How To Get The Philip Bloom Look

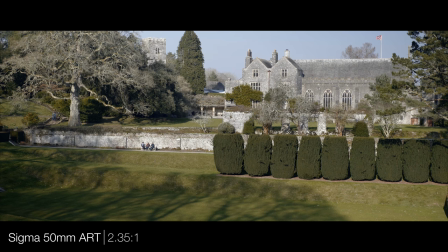(7:50)
When I apply the cinematic 2.35 to 1 aspect ratio the first thing you'll notice is I'll need to adjust the offset of the
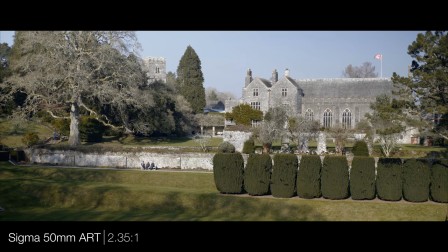(7:56)
picture because it just looks strange and whilst it looks pretty cool I can't help but feel that it looks a little bit claustrophobic.
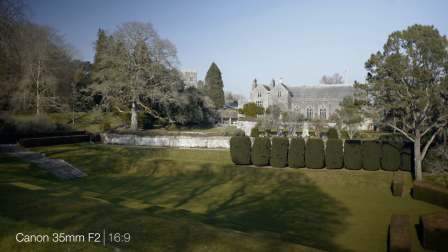(8:03)
So at this stage I switched over to another of my favorite prime lenses, Canon's 35 f2. Of course it looks noticeably wider and actually a little bit wider than I was hoping for
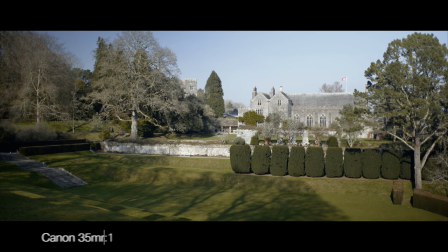(8:13)
this kind of scene but when we apply the 2.35 to 1 aspect ratio it looks great. I just know that this is one of those times that if I'd shot in 50mm I would have been kicking myself in editing for not considering the aspect ratio.
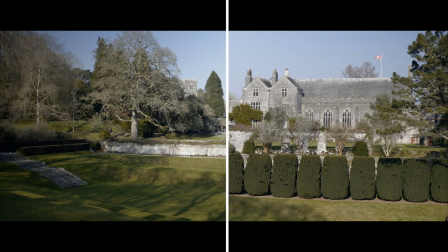(8:26)
When we look at them side by side you can see there's a huge difference and it's definitely something to nail in camera when you're out shooting.
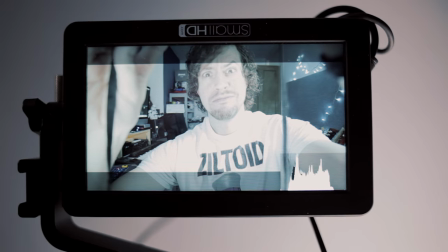(8:33)
Fortunately most external monitors come with guidelines or a safe zone they sometimes call it so if you know you're going to be delivering in one of these very cinematic aspect ratios definitely use those tools. Another key factor that has a profound effect on the emotional impact of Philip's footage is the music he chooses. I have no idea where Philip gets his music definitely let me know in the comments if you do know but the quality is always exceptional the composition always moving but the craziest thing is that the way he edits his footage and the way he ties the music in it's it's like they were written together like the music was composed for the film and the film was written with the music in mind.